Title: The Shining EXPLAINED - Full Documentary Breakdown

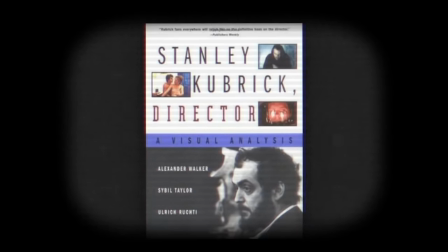0s
Down through the years, he had a phrase that he repeated like a personal mantra to hold at bay anyone who pressed him too closely about the meaning of his work or his own intentions. It came from an essay by H.P. Lovecraft, and like Stephen King, a popular manipulator of the occult, in all things that are mysterious, never explain, it said.
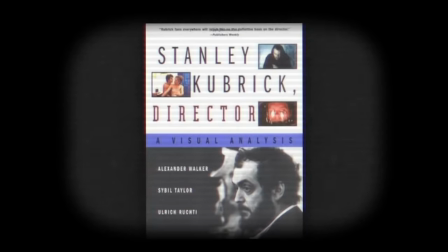19s
The edict applies to Kubrick's own work as well, but also even more to himself. from the book by Walker,
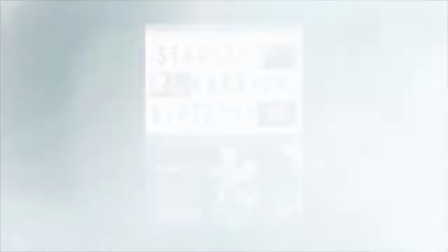26s
Taylor, and Rookdee called Stanley Kubrick, Director. Generally considered one of the best horror films of all time,
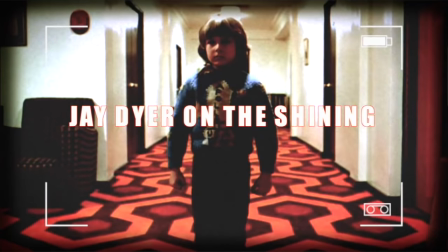33s
Kubrick's adaptation of the Stephen King story The Shining is not lacking in its interpretive creativity on the part of film critics and analysts.
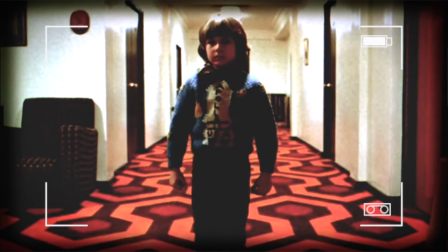42s
Freudian psychoanalysts combined with esoteric speculation generally garners much of the review space, but in my estimation, The Shining is about something much more obvious and yet obscure at the same time. I believe the film adaptation is intended to convey the same message as King's, and that is demonic possession.
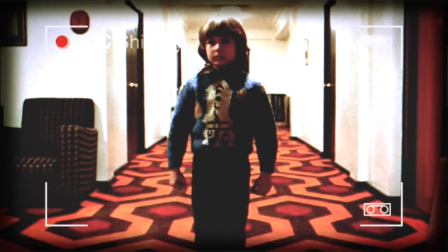61s
It's not merely a presentation of the possession of Jack Torrance, played by Jack Nicholson, but of the spectral haunting of America itself,
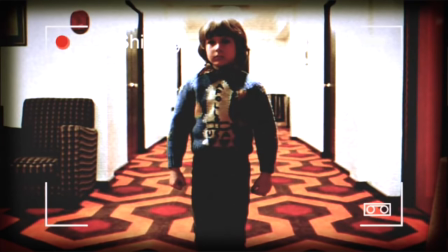71s
in terms of its dark past and relationship to Native Americans, and much more.
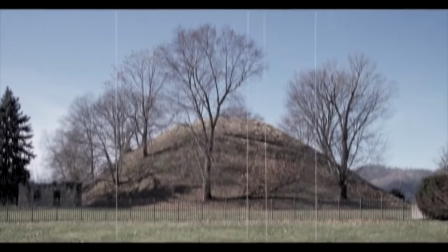77s
is there something to the idea of America as an ancient Indian burial ground this is in the background of Stephen King's novel of horror and possession and the idea of the Overlook Hotel is that it's built on an ancient Indian burial ground
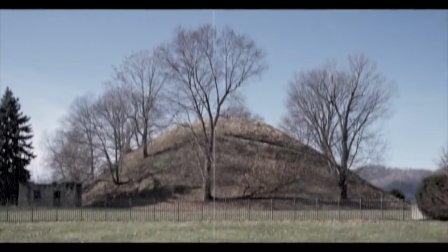94s
this becomes of course the scene for the terrifying paranormal events that occur in poltergeist as well as the shining but But I think that what's interesting is that we're asking a question about spiritual forces.
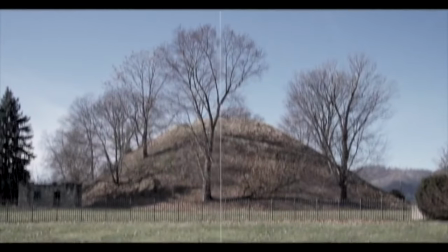110s
Is there a principle or a power of good and evil that
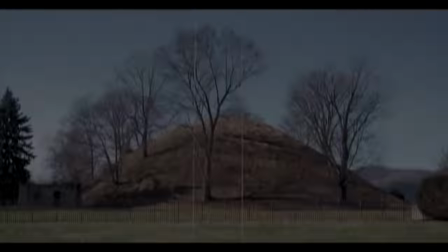115s
lies at the heart of the foundation of America's own ancient past?
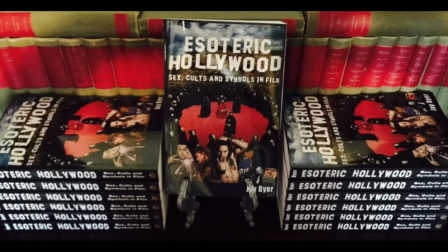120s
And I want to add that if you like this analysis, you can get more of the same in my book, Esoteric Hollywood, Sex, Cults, and Symbols in Film, at jaysanalysis.com.
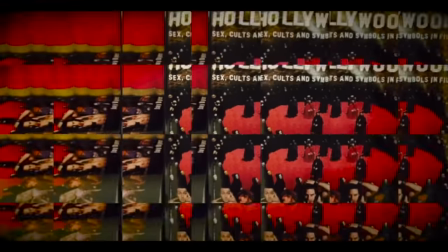131s
Esoteric Hollywood covers the biggest films and the biggest directors. with 404 footnotes and 363 pages.
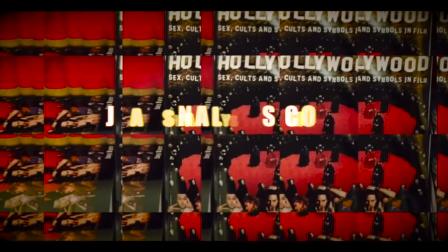139s
Definitely something that you want to check out. Signed copies are available at jasonalysis.com at the tab.
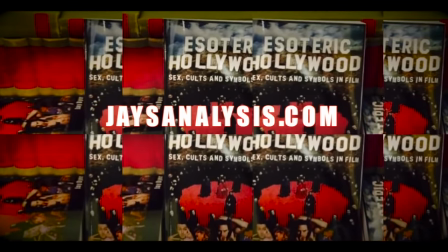146s
Note as well that the book has, in its first nine months, over 100 five-star reviews.
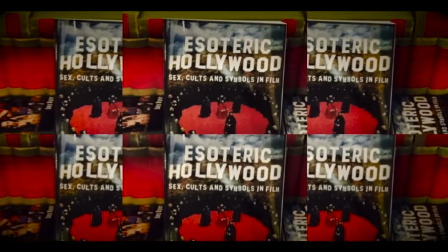151s
And it also led to the creation of my TV show with Jay Widener, Hollywood Decoded, available at Gaia TV.
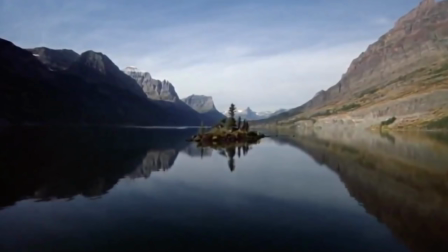159s
In the film, as we'll see, it's indigenous animistic spiritualism that undergirds the narrative, and it manifests as a form of generational curse upon Jack, as we'll see. Initially, the camera perspective appears to fly in from an aerial vantage point,
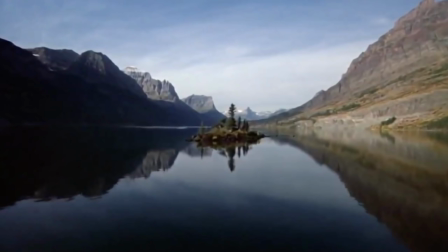175s
as if we were viewing the scene from the perspective of a disembodied spirit or a demon. From the camera's angle, we can also see the lake, and the reflection suggests an as-above-so-below motif where a lonely islet in the midst of vast mountains sits,
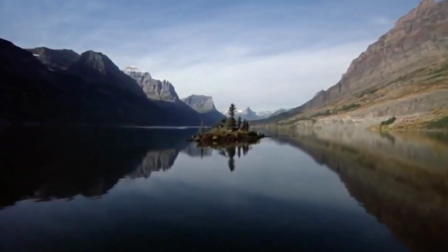195s
reflecting the isolation of both nature and the isolation that Jack himself seeks as he flees to the Overlook Hotel to escape family life.
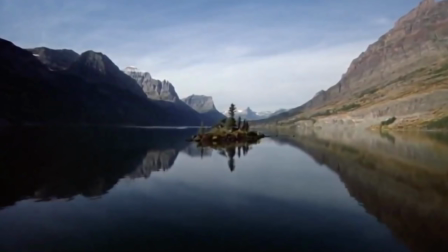209s
Signifying isolation, Jack's desire to be rid of his family is thus conveyed by this natural landscape. The mirrors and reflections that we see here are also prominently displayed throughout the movie and I think the point of this is that just like Alice in
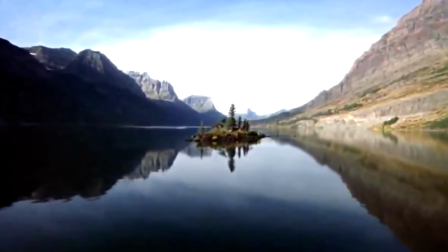226s
Wonderland mirrors connote the spiritual realm or another world or the
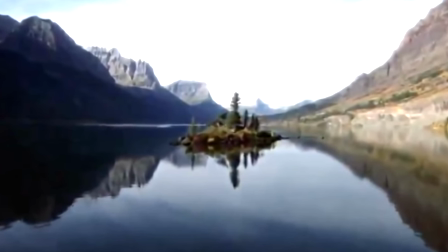231s
psyche we're going to be looking into that spiritual realm and into the psyche throughout this
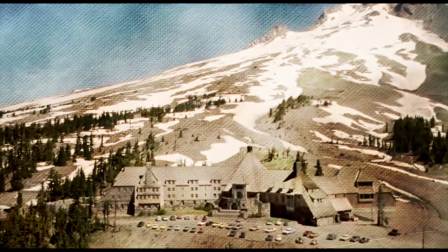236s
film. Hovering over the mountains the viewer gradually comes to spot Jack winding towards the ominous Overlook Hotel in Colorado.